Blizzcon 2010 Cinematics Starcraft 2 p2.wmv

eye view that you see in the game.
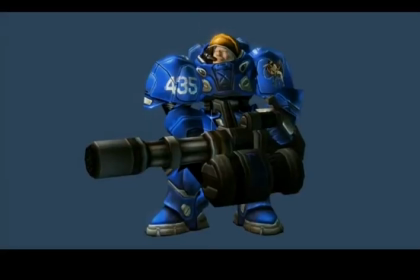So, for example, Tychus looks great from 1.5 miles up, but if you drop the camera down and look at him up close,
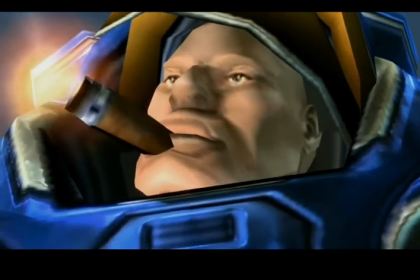this is Tychus Findlay from the game, he doesn't hold up for cinematics.
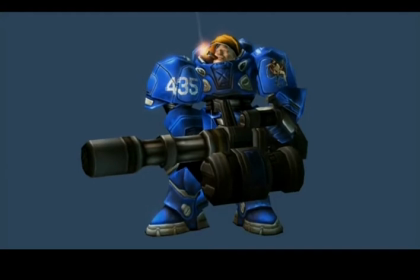He looks great on the battlefield, and he serves a gameplay purpose that he's immediately recognizable.
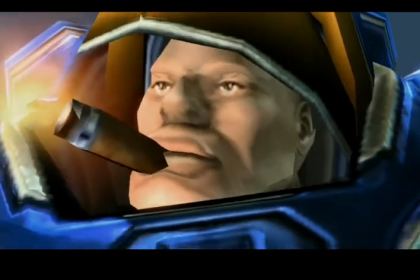You know that character is Tychus Findlay. But we need a lot more detail and a lot more subtlety if we actually want to make him a real character and tell a story around him.
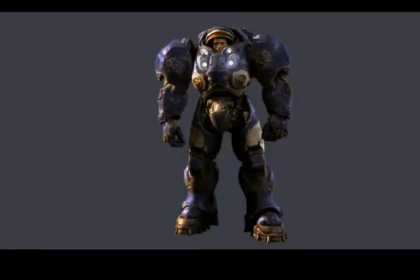So we make new assets. Here's our Tychus Findlay asset.
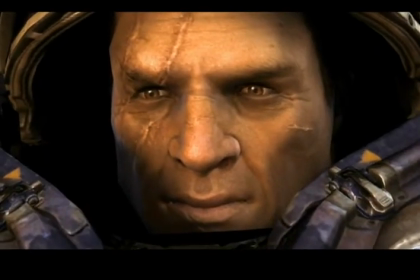He wouldn't work well at all as a game character because he has too much detail that would disappear when you pull the camera out really far.
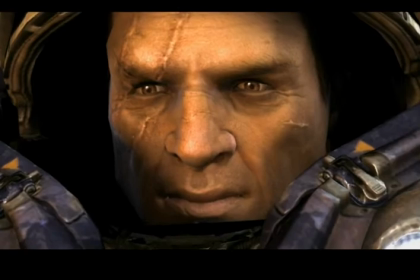But from our views, we want to get up close on his face, he has the expressions, he has the emotions, and we can actually make him act.
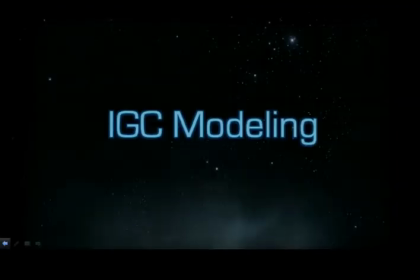So now to talk about how we created those assets, I'm going to hand it off to Shimon, our in-game cinematics modeling lead. Thanks, Scott. Hi, guys. My name is Shimon Cohen, and I'm the IGC modeling supervisor. The modeling team actually consists of 5 modelers, and it was our task to basically create all the assets for the story mode campaign for both interactive and the cutscene portion of it. We had to do all that using the real-time limitations of the engine. Now, when we started off, pre-render wasn't really known for doing real-time assets. So the first thing we really had to do was kind of figure out how we're going to model all this stuff. What we did for that is we basically developed some pipelines and some workflows in order to achieve that. Once we did that, we wanted to take one of our existing characters. As you can see here, it's Tychus Findlay.
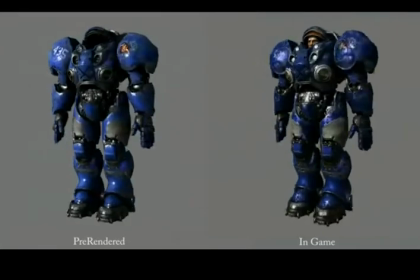We already had a model for our pre-rendered cinematics for the Building Better Marine cinematic. And taking him and using the pipelines we developed, we wanted to make sure that we could actually translate him into a real-time asset.
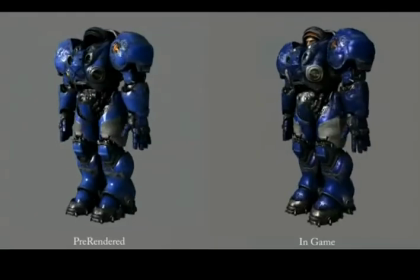Using that, we also wanted to achieve that cinematic quality that the pre-rendered had,
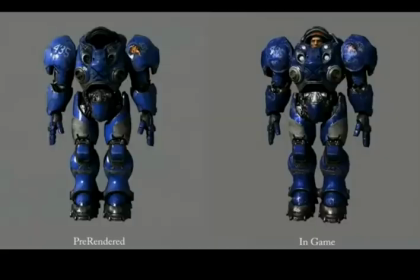so we paid a lot of attention to textures and actually where we put our polygons to make sure that he read really well from a distance and up close. Another asset we did this to was actually Arcturus Mengsk. We did the same procedure here.
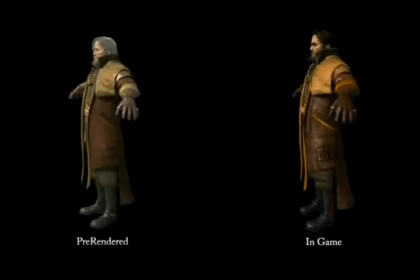We took the high-res model that we had from pre-rendered and we converted this down to a low-poly real-time asset.
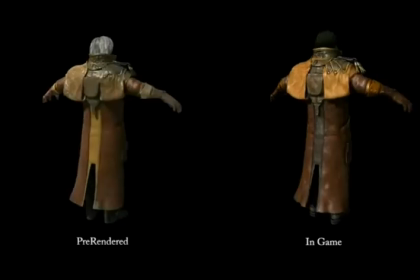One thing we knew from the get-go is that we couldn't make all the assets we wanted to from pre-rendered. I mean, they were going to have some models we could use, but the majority of our assets would have to be built from scratch. That means that we had to build all the sets, characters, and textures, and pre-rendered was never going to use any of them. For one of those assets I want to talk about is Matt Horner. I want to show you guys how we actually take a character from start to finish.
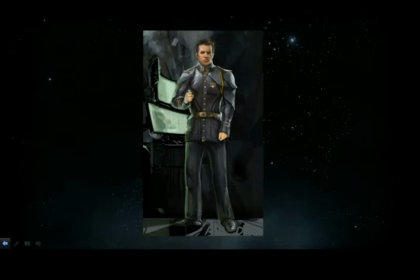So the first thing we really want to do is we want to find out a little bit more about Matt Horner. Who is he? What's his backstory? In this case, Matt was actually a member of the Sons of Korhal, and he quickly gained rank to first officer. He was later assigned to work with the Sun's latest recruit, who was Jim Raynor,
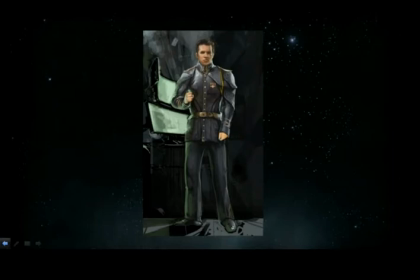which he actually grew to quickly admire and basically be friends with. And actually was also the first to join Jim when he deserted Mengsk. One of the actual description we had for him was he would have to be tall and slender in his mid-20s and wear a naval uniform.
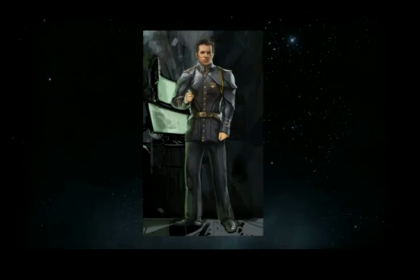The concept artists we have basically took that description and started doing different variations of Matt, as can be seen here.
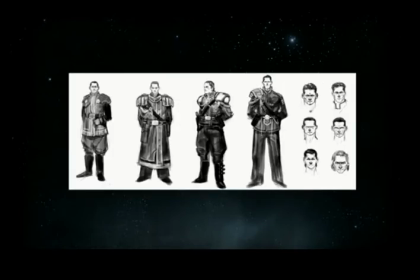With feedback from our art director, Nick, and actually the game team, they basically finalized Matt Horner as this concept over here.
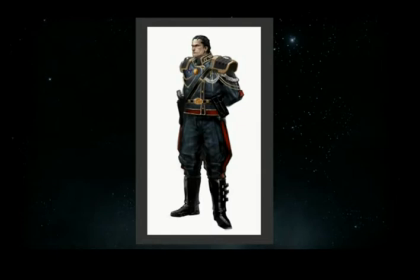So once the final concept is approved, it comes to the modeling team, and we basically have to start and basically make the model for the game.
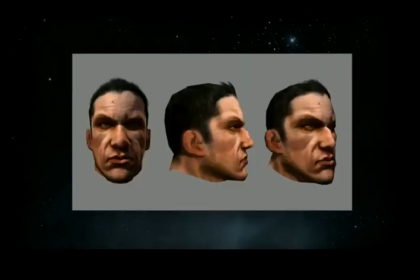Here is the first version of Matt Horner we did back in '07, and some of you actually might remember from Blizzcon '07.